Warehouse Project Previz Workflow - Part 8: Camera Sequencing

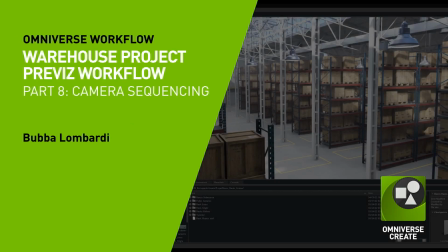In this chapter, we'll talk about using cameras in Create to add a narrative pace to our warehouse scene.
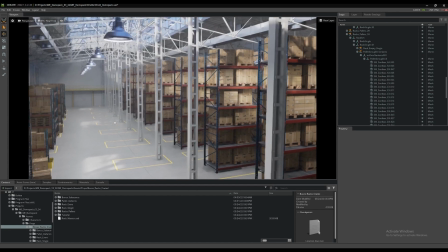Navigation of the cameras can be done using several methods. By pressing the Alt key and holding the left mouse button, the camera will rotate around a focal point.
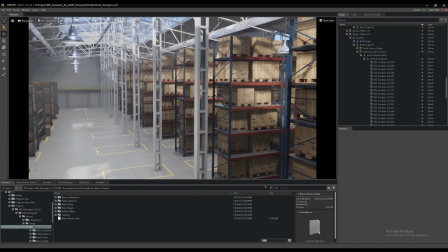The middle button will track the camera, and the middle scroll wheel or the right mouse button will dolly in and out.
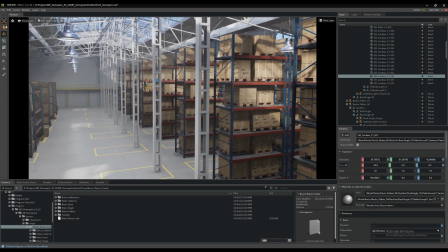After selecting an object like a single box in the scene by toggling the prim mode function on the toolbar on the left,
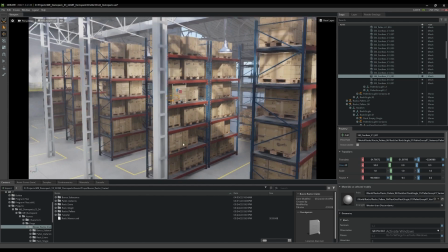The F key will focus the selected object in the view to make rotating around a central focal point easier.
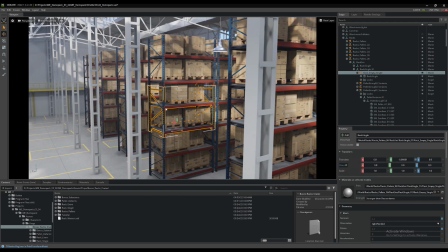Using the up arrow on the keyboard will move your selection up the hierarchy to the parent object in your selection stack, creating a larger focal point and increasing your field of view.
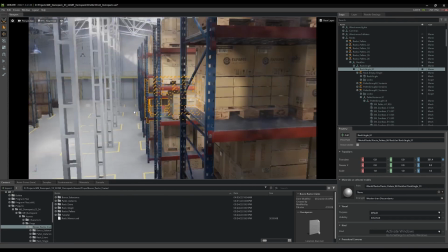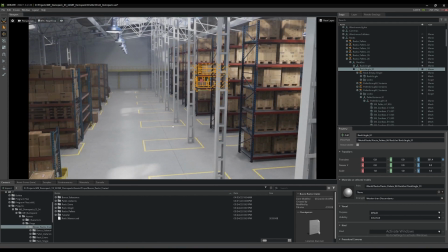Hitting the escape key will clear your selection.
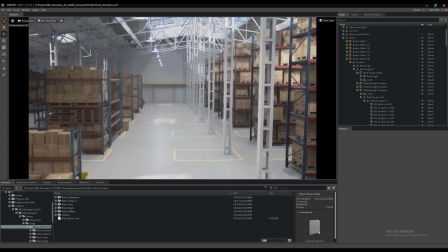Traditional gameplay navigation keys can also be used to move your camera around.
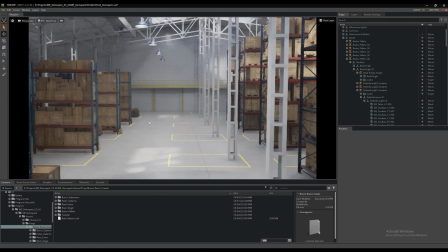Holding the right mouse button, pressing the W key moves the camera forward,
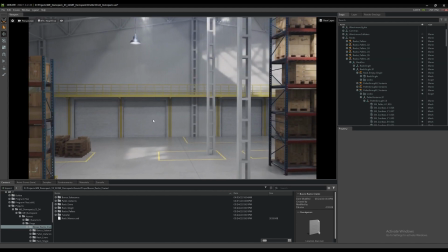the S key moves backward, and the A and D keys will track the camera left and right.
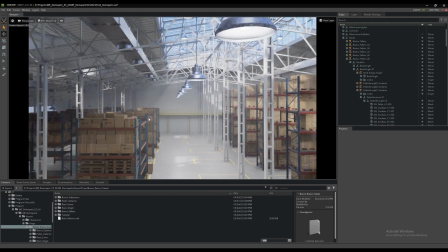If your mouse has one, you can adjust the speed of the tracking motions by using the middle scroll wheel.
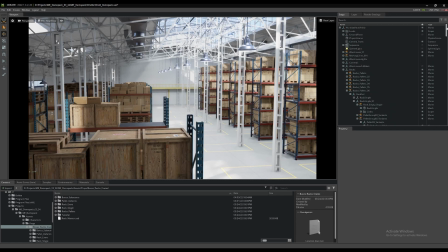Next, we'll add some cameras to the scene so we can begin to block out a few shots in a previs sequence. There are several ways cameras can be added to the stage. Using the Create menu in the main menu bar, select Camera. A camera is added to the stage view panel. Right-clicking directly in the viewport also allows to select Create Camera.
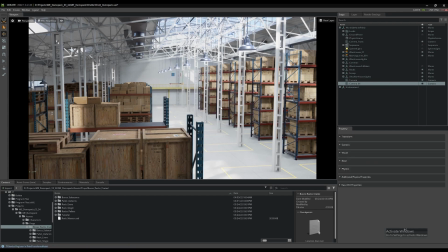You also have a third option to right-click directly in the stage panel and select Create Camera. If you select the new camera in the stage list, you can look through it by selecting it from the list in the upper left of the viewport identified by the camera icon.
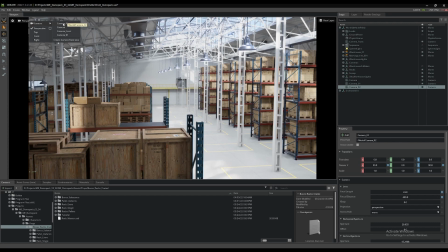You'll see here, by selecting to view camera 2, the camera was added to the origin, which can make it cumbersome to move it back into a specific location in the scene. To make things easier, let's look through the original perspective camera from the list.
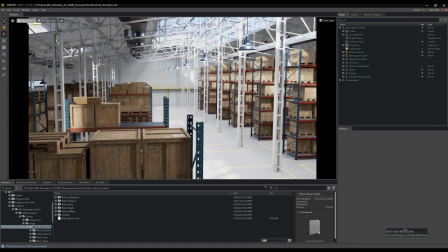We can first delete the newly created cameras located at the origin, and then click on the perspective camera again, and this time select Create Camera from View. It simply duplicates the camera at the current position. We can name the camera by double-clicking on it in the stage panel and giving it a shot-specific name,
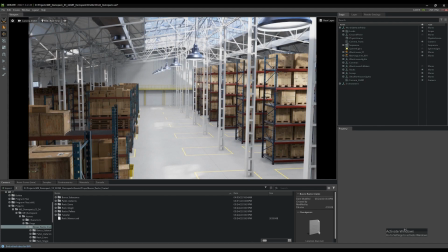in this case, camera underscore SH001. Now we can place our first shot camera in the scene.
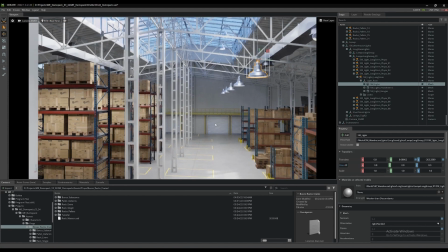We'll move the camera to the opposite side of the warehouse and establish our place in the scene using a wide shot.
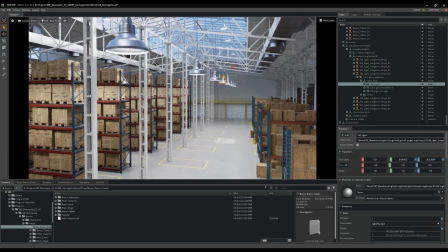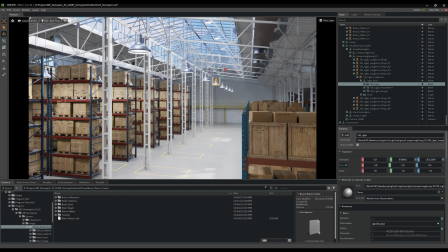Then we'll create a second shot camera using the same method of creating it from the current one. Name your shot cameras as you go along. Here we're using the name camera shot 2.
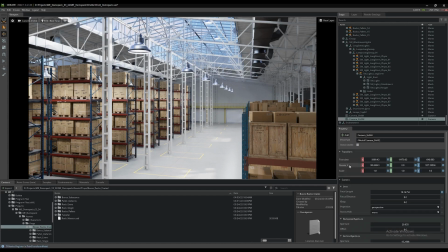Looking through our new shot camera we can use all the navigation methods discussed to block out a second shot using a nice composition.
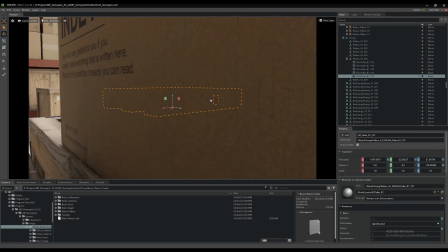Here we'll move the camera to floor level with some other boxes and stacked pallets in the foreground to add depth to this shot.
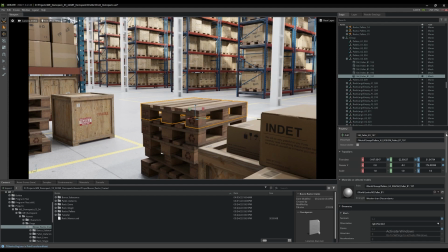Using the real-time display while blocking out cameras speeds up the shot blocking process because we can view each preliminary shot with lighting and textures, and we can test various camera techniques during the layout and pre-vis phase.
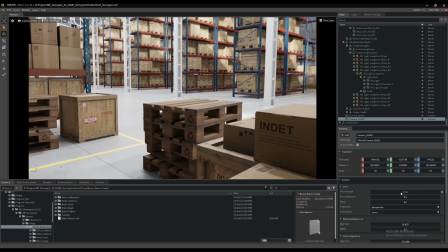With the camera still selected, we can edit some of its properties in the property panel. The focal length is modified to create a slightly wider angle, and the focal distance is used in combination with the f-stop setting to create some more dramatic depth of field.
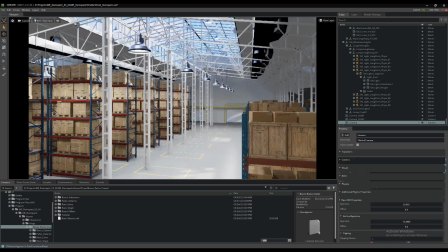Let's use the shot one camera to make a new shot three that we can animate using Create's keyframing capabilities.